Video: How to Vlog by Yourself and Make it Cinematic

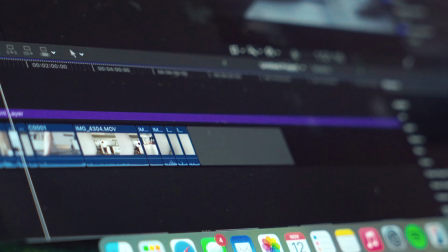[8:13]
I throw in an adjustment layer and apply an S-Log2 to Rec 709 LUT, which will show me the colors of the clips properly.
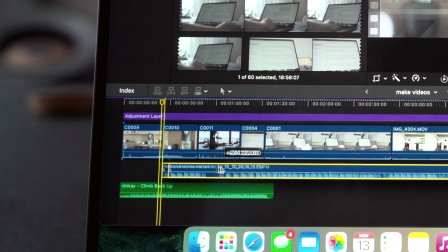[8:24]
Then a set path. I like to trim down the footages according to the beat and sections of the track.
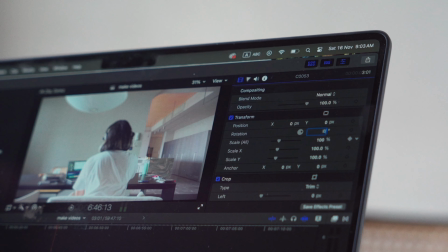[8:32]
While I aim for aesthetically pleasing compositions, filming alone without a monitor means I don't always get them in camera. In post-production, I adjust by rotation,
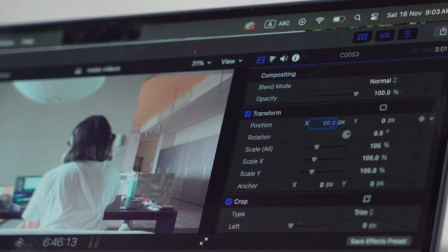[8:45]
scaling, and repositioning the subject on the X and Y axis to achieve the composition I want.
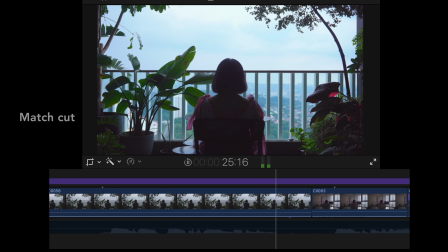[8:54]
I also apply some basic cut techniques like match cuts, jump cuts,
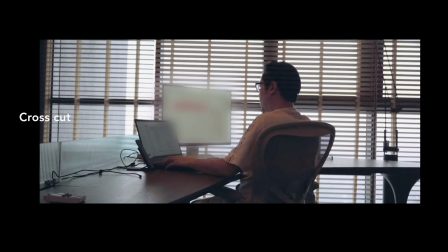[9:05]
cross cuts,
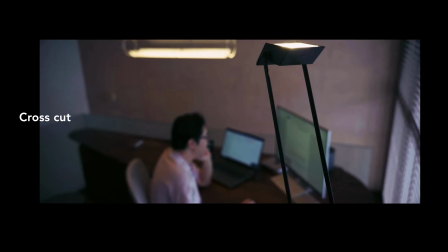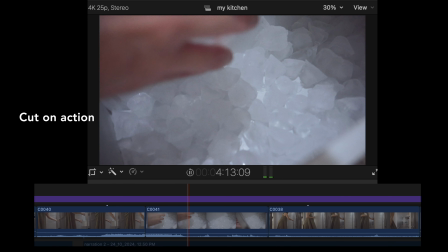[9:14]
and since I filmed several shots of the same action, I cut on action to make the scene more interesting.
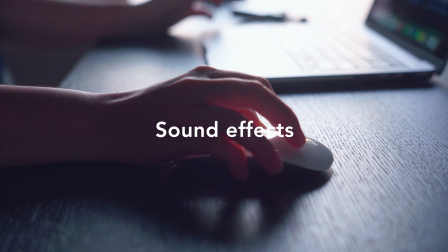[9:22]
I pay attention to sound, making sure the sound and visuals are working well together.
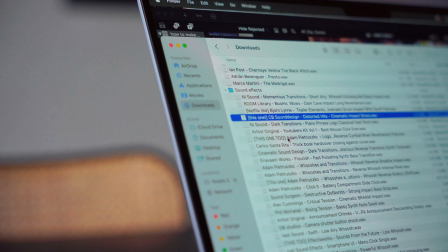[9:28]
Sometimes I enhance the sound of the scene by using downloaded sound effects like rain,
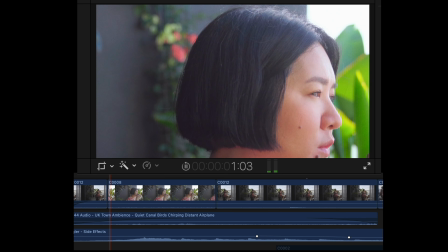[9:38]
birds chirping,
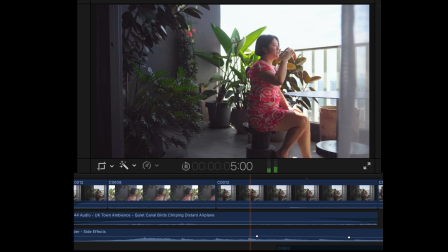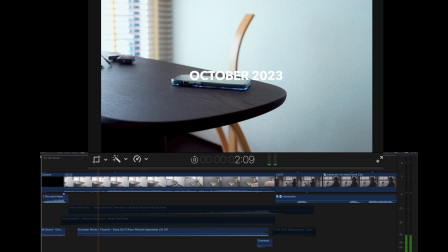[9:46]
and where necessary, I also use risers and whoosh to build up tension to an action.
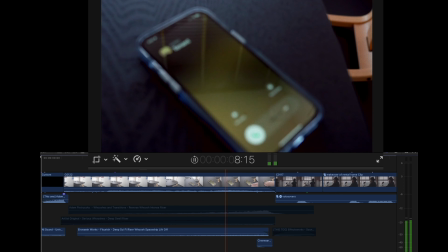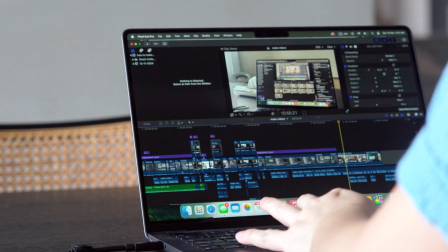[9:58] Hello?
I used to put a lot of effort into learning and trying to make creative transitions or techniques, such as this.
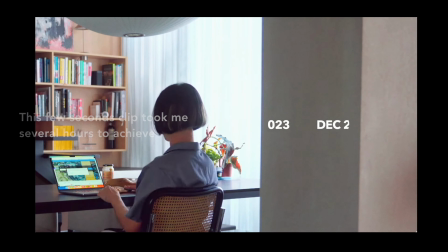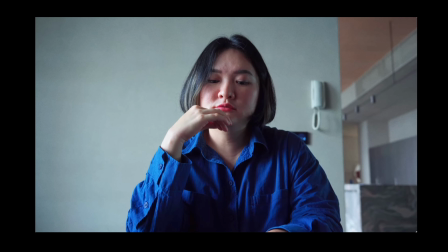[10:14]
But now I prefer to keep things simple.
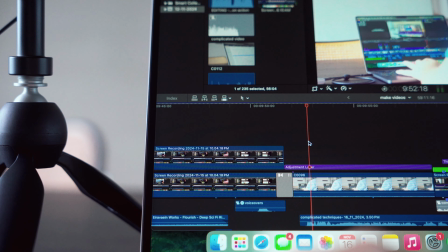[10:18]
I edit each clip and add music, sound effects, and narration as I go.
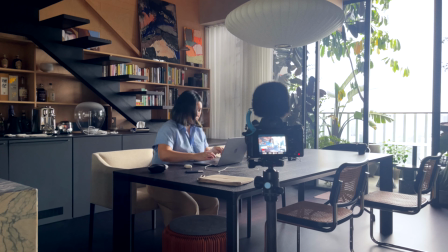[10:24]
Reshooting and re-recording happen along the way if I spot anything that feels off.
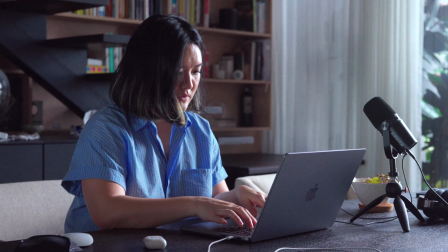[10:33]
This editing could take a day or 2 to 3 days, depending on the complexity of the project.
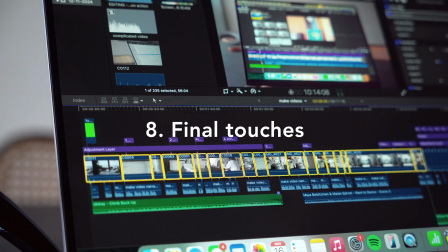[10:41]
When I reach the end of the video, I adjust the volume and clean up any background noise.
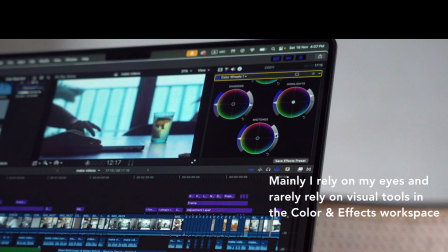[10:46]
Then I do color grading, mostly adjusting saturation, enhancing shadows, and brightening up scenes for a polished look.
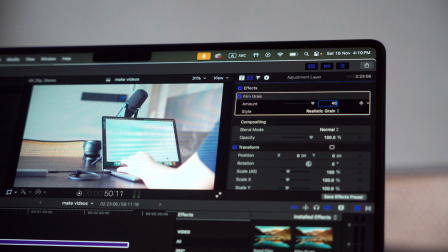[10:56]
I also add in the Final Cut inbuilt film grains, playing around 40 to 50% to get a more cinematic look.
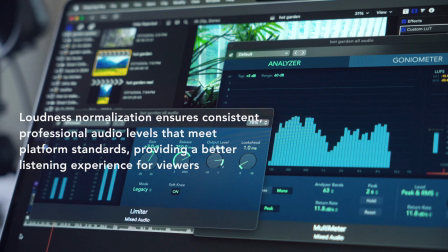[11:05]
Finally, I normalize the loudness to -16 LUFS and -1.5 dB true peak.
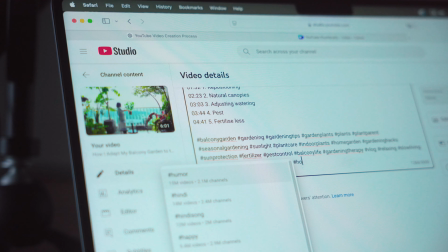[11:15]
Once editing is complete, I finalize the video title, description, and tags, and then create a thumbnail on Canva.
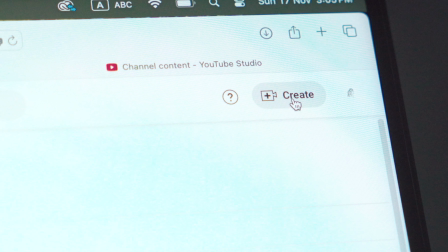[11:26]
After a long process of planning, shooting, and editing, I upload my video to the platform and hit publish to share with all of you.
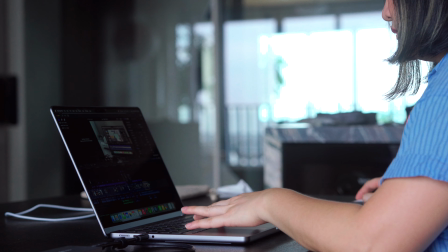[11:37]
And that's it. That's my current process of creating my videos, which might change after a while.
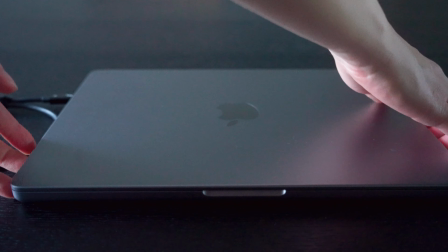[11:45]
Every video takes a lot of time and effort, but it's always worth it.